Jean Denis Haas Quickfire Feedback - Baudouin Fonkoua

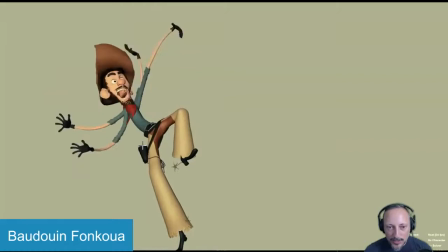4:03 So you go, whoa, it's a bit more of a down than up with the push on that leg.
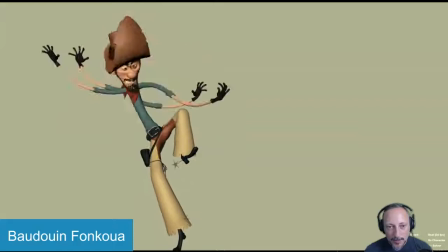4:13 And you can potentially speed this whole thing up by 10%.
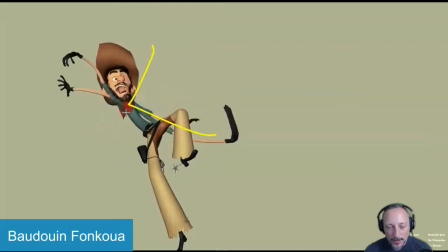4:20 Just a bit more and potentially even wider in terms of how far you're going. You're going pretty far, but maybe just a bit more. Maybe it's also the speed I'm reacting to. It just feels like I'm really seeing
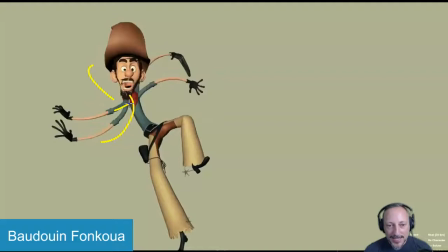4:33 all those multiples versus it's so fast that they serve as multiples and smear frames.
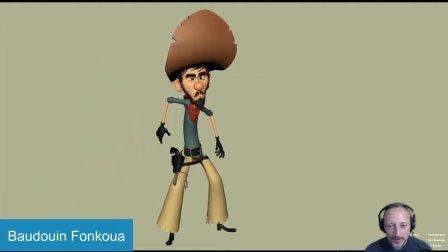4:40 It feels like it's just a tad too slow, and even this drop would just be, oh, and just a bit faster.
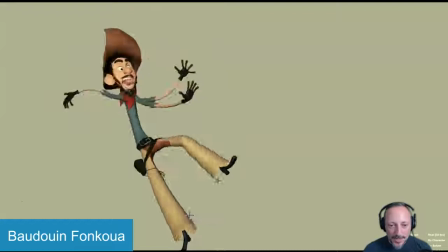4:47 That's my main thing.
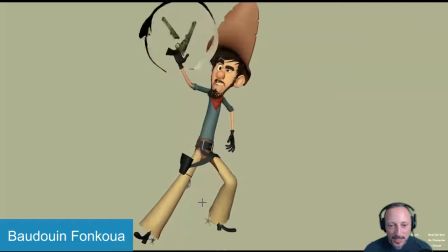4:49 I think there are a lot of cool moments in there, but just overall, again, I picked this one where I feel this could really benefit from just a bit snappier timing.
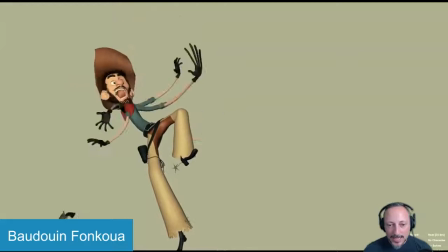4:56 And watch out when you go down here. I'm not sure if this is the foot sliding if you started to add some camera moves, because it's not uncommon to add camera movement stuff, but when you have no background, no lines, no nothing,
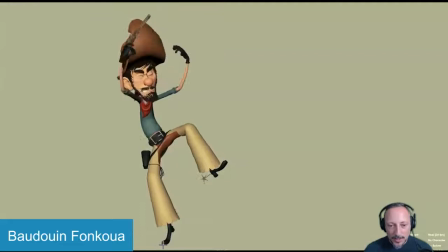5:09 you don't know if it's the character moving or if it's the camera moving. So watch out. I would, if you do this, potentially with a pose change, it might even pivot off of here,
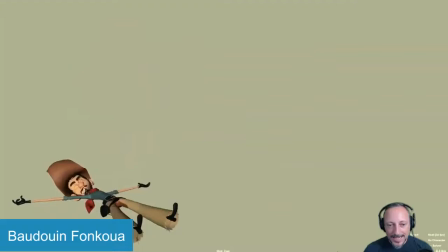5:21 just do a rotation over, but watch out for feet just kind of sliding around like that. And that's about it.